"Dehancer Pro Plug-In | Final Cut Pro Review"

Hello everyone, my name is Anna. Today I come to you with a Dehancer Pro plug-in review. I am so excited to review this product. I have been playing with it for about a month now, and thank you to the Dehancer team for reaching out and letting me test their product because it is amazing. I'm super excited to get into it. So just a quick PSA, since people usually ask, I shoot all my content on the Canon EOS R6 in their C-Log3 profile. I shoot with a Sigma 35mm 1.4 lens most of the time, and I edit everything on Final Cut Pro X with my own like LUTs or presets. But if you decide to get Dehancer, then you can make your footage look like mine, because I'm going to show you how I edit with Dehancer today.
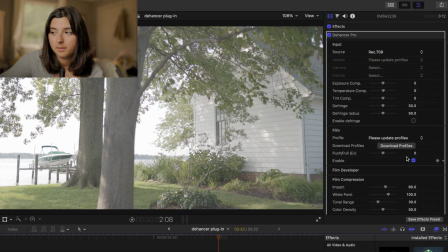1:00 So usually when I load my footage into Final Cut, I'm going to change the source input to film log.
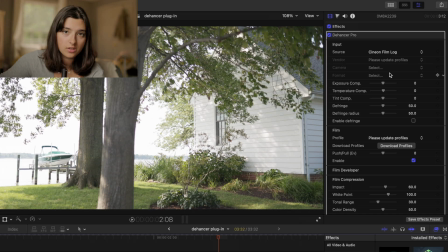1:08 I don't love how Rec 709 makes my footage look, but the cool thing is you have options with Dehancer, so I usually choose the film log, and I leave all of these as they are. I will say that I edit every video different.
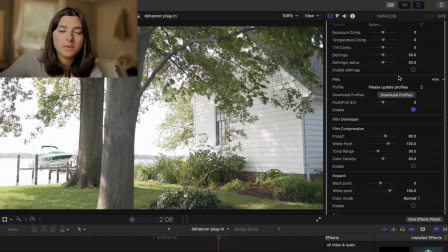1:24 I will make a preset out of this for myself to drag and drop if I'm making a full video, but half the time I have to adjust each clip. So I'll leave the film as it is, but I will leave it checkmarked, and then I will go down to the film developer.
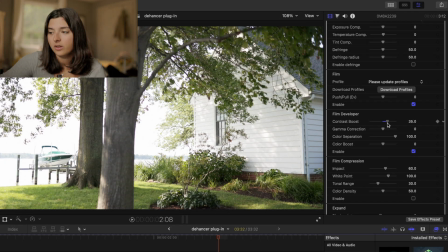1:40 I'm going to boost the contrast just a little, and I'm going to turn the gamma down the entire way.
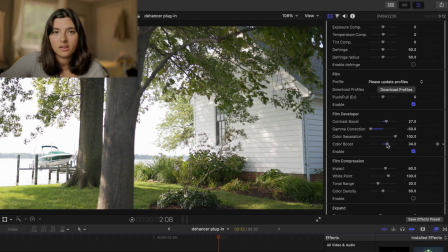1:45 And I usually boost the color just a tad so it's a little more saturated. Onto the film compression, I'm going to turn my white point down just a little bit,
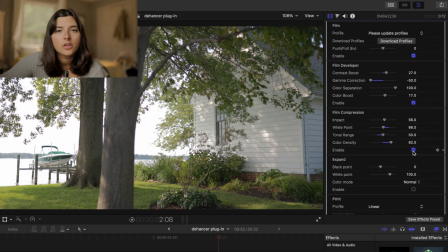1:58 and I'm going to turn the tonal range up to bring out those shadows. So now that the highlights are a little bit more under control, I go down to expand,
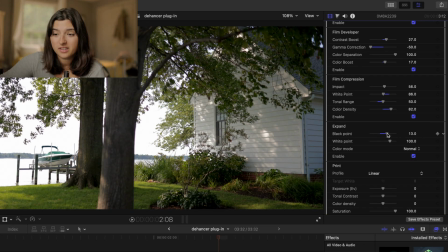2:06 and I'm going to turn the black point up to about 13. And I don't really mess with the white point too much. Maybe I'll tweak it like 2 or 3 points, but I don't love a super, super, super bright image. So as for the print, I do leave that blank. I don't do anything there.
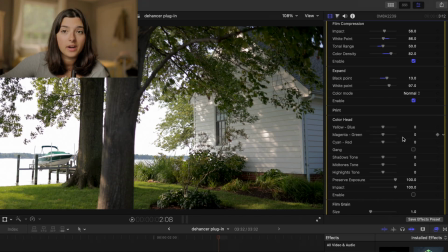2:26 The color head is where we color grade. It's a little less complex than your curves and color board and color wheel would be, but it does give you some control over the hue of your footage.
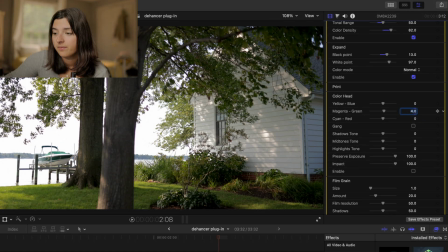2:43 I'm going to turn up the green just a little. I'm going to turn up the red a little bit more than the green. And for the shadow, midtones, and highlights, I'm going to turn all of those up as well,
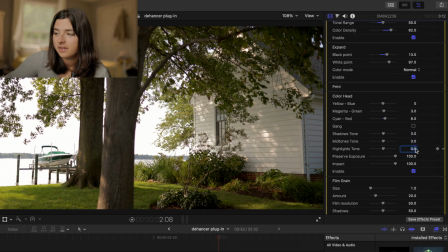2:57 because I want this to be a very warm image. I ended up turning up the blue just a little bit. So now for the fun part, we have film grain, halation, and bloom. These are so much fun to play with. So this is the film grain.
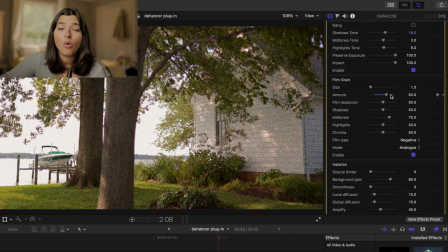3:15 You can do a crazy amount with it. If you want it to look like old TV static, you can for sure make it look like old TV static. For this one, I'm gonna turn the negative to positive because I noticed the positive film type is a little less harsh than the negative.
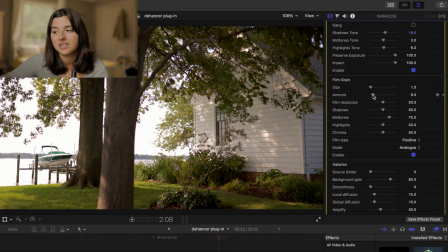3:32 And I'm gonna turn down the amount just a little bit because I want it to look like just a dusting of grain, not too much. For the halation, I'm gonna enable it, and I'm gonna turn the hue the whole way up to 100. We're gonna turn bloom on. And honestly, I enjoy how it looks just by turning it on.
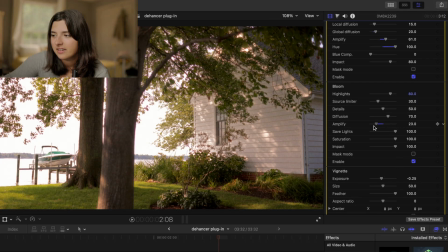3:53 but we can turn down, we can turn it up, whatever you want. But I think I like it a little bit on the lower side. So with the plugin, you're also able to put vignette on your footage.